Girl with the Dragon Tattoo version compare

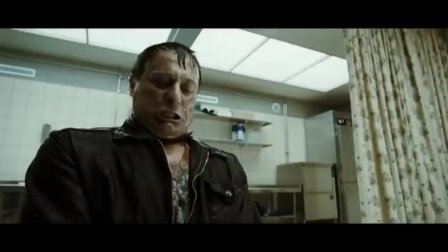[4:02]
Very suddenly drugs Mikhail, and then in his kill room, which is, you know, very brightly lit,
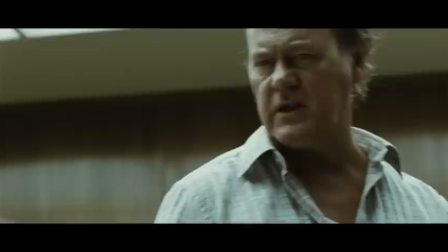[4:09]
so you can see each one clearly, he shows his fangs, he shows who he really is. he's insidious,
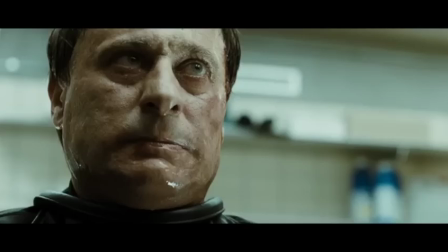[4:15]
he's monstrous. There's really no ifs, ands, or buts about it. It's just right out in the open.
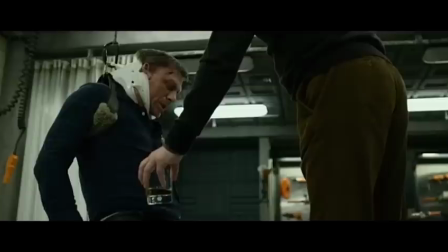[4:21]
But Fincher's Martin, he is obviously still holding on to that very civilized facade.
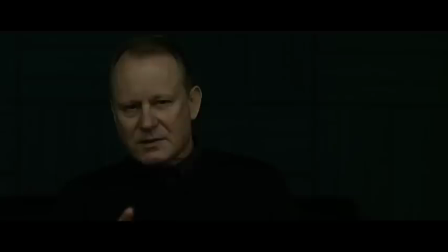[4:30]
Yes, he's reveling in what he's doing, but he has almost this Hannibal Lecter kind of persona.
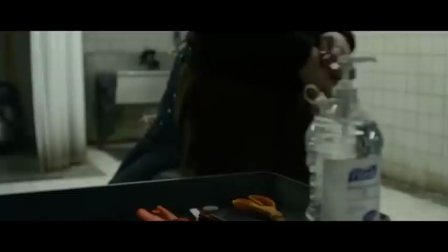[4:37]
And the setup of the kill room in the Fincher version is vastly different because he stresses the importance of discipline,
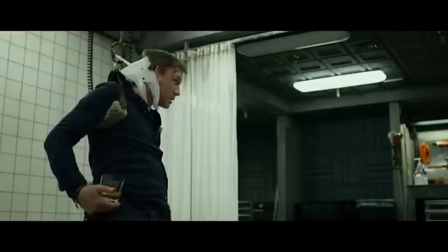[4:44]
taking the time to actually disinfect his hands before performing the deed,
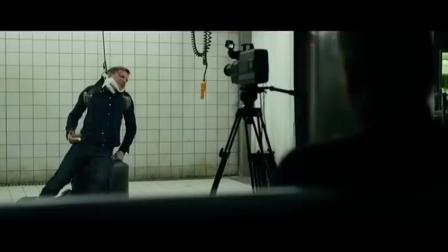[4:49]
and one thing that's really important in this scene is that Martin sits in the shadows.
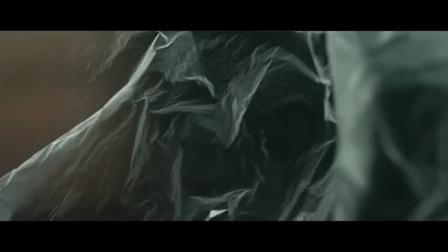[4:55]
He has a very comfortable place to sit. He is sitting back with his own intentions in that darkness while Mikhail is exposed.
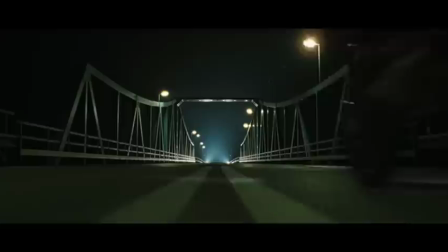[5:04]
We're already getting this feeling of desolation and hopelessness, which is not a Neopleft version.
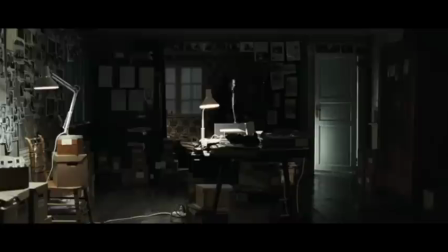[5:09]
The left version goes for a race against time. It's a more intense kind of, will Elizabeth get there in time?
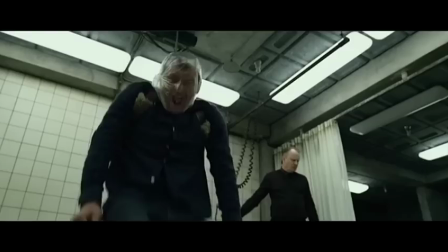[5:16]
With Fincher, Fincher goes for that sense of, he's already kind of screwed. Martin has the upper hand.
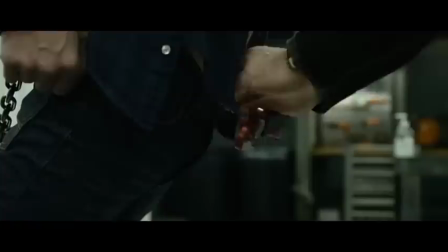[5:23]
There's no way that he can be stopped at this point. Because at some point, he's just going to do what we expect him to.
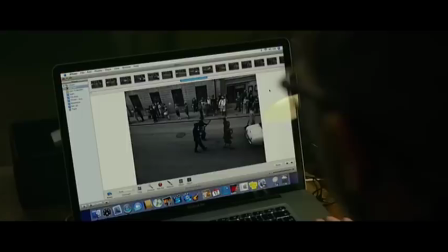[5:32]
Overall, I have to admit, while I do enjoy the Swedish one a little bit more, I can't help but respect and admire the amount of detail that Fincher put into his interpretation of the story.
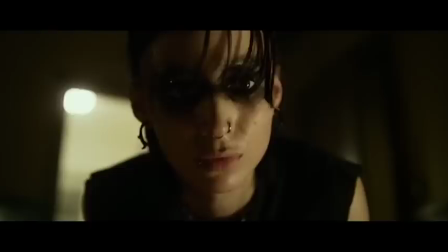[5:42]
With that all said, that has been my little insights into this movie, and I hope you enjoyed.
I am insane. Nod!